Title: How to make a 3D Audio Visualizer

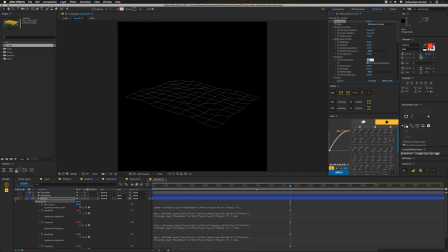4:06 You can make this thing have a lot more resolution if you want to, if you actually put the right number of zeros in your text.
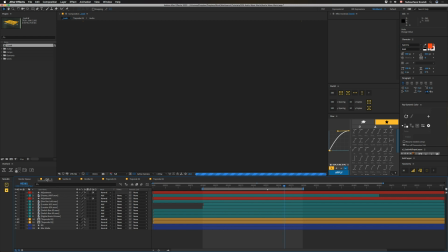4:13 So it's kind of interesting looking, although it doesn't entirely fit with the look I was making. It's a little too bright. You can change your glows and all that kind of stuff to make that work better, but I liked it better less.
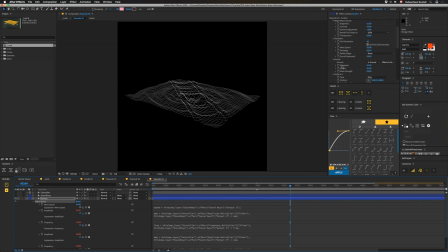4:24 So one thing to note is that you can have your ground here. Let me turn this extract off. This is how we did this before. You can actually push this ground further down to where you don't see it, but I kind of wanted it to affect it a little bit. I have a fractal noise on this thing with block just to change it up a little bit, make it not exactly sterile.
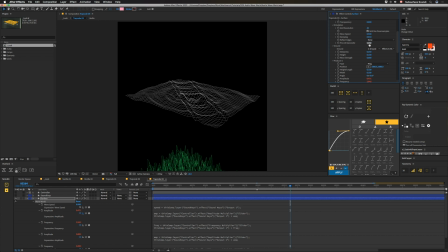4:43 You can set this to none if you want. It doesn't really affect it too much, at least with the version that I've set up although it can do a lot to it especially if you bring this stuff up like the height as you can see if you don't go too far past it it can change the way everything animates
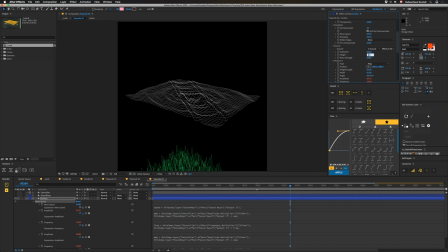5:00 one thing to note don't set this to zero because if you do sometimes you'll get weird spikes because it kind of can just do whatever it wants so we just have that set to point one at certain angles this can go away if you have it set really low so you don't have to extract but it's just easier to just extract the color
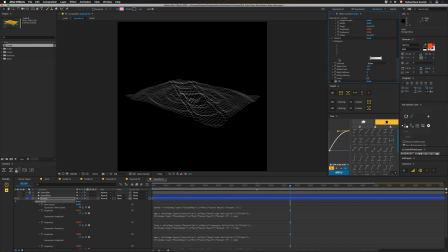5:17 out turn on extract set the channel to green and then bring the black point in a good bit and i had a fill here which i don't need anymore because i'm doing that in the look comp if you want to see exactly how i set up wave world here you can go and grab our project file off our website for a dollar the only thing is we don't have the audio file in there because i can't distribute it so let's take a quick look at how the overall look is built because people always ask about that so let's check it out so we have some elements in here from Glitchlord Data and UI. All the little different things in here.
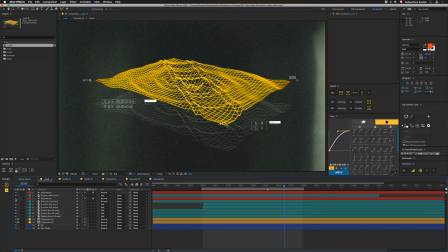5:46 You can kind of see if we turn this guy off, you can see what they look like a little bit more clearly, which is a segue to our sponsor, which is Elements Supply Company.
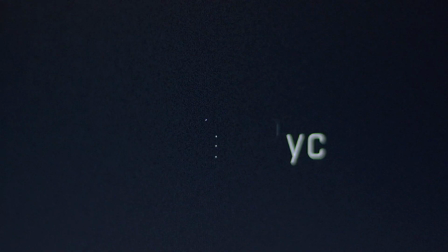5:55 So if you want to get a bunch of elements like these, you can go to elementsupply.co.
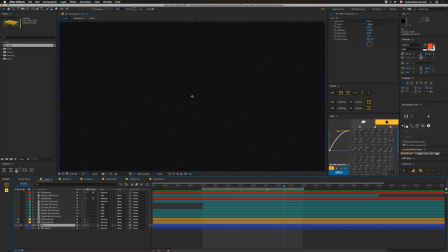5:59 So after all those things are put on here, we have a background that has a little bit of noise, just set to noise HLS so it doesn't really animate. You just have 10% on lightness and it's set to grain. Then after that, we have an adjustment We have a hue sat to bring this back because when you glow things, a lot of times this gets to be like an almost neon yellow. So I bring it back a little bit into the red. We have a camera lens blur that's looking at a blur map that looks like this to get a nice depth of field in here. And turn this off. We have S glow, which I normally set pretty wide just to get kind of a nice subtle glow overall. But I kind of like how it pops out these elements. If this is a little bit wider, we kind of lose that. And, you know, just want to be a little bit more localized to the whole thing then on top of that we have red giant universe chromatic aberration and you can see it's only subtly applying to some of these things but a lot on here and that's because i have a copy of that also on the yellow wave so after that we have an element from corona also from element supply which gives us this glow above everything and on top of that we have a lut from our let's pack and that's it i hope you guys make some cool work with this anyway if you like this video make sure to subscribe because we're not posting weekly anymore so it's a little harder to figure out when that's going to be. If you'd like to help support what we do, check out workbench.tv slash support. And while you're there, check out the blog. And as always, I'm Joe, and we'll see you next time. Bye.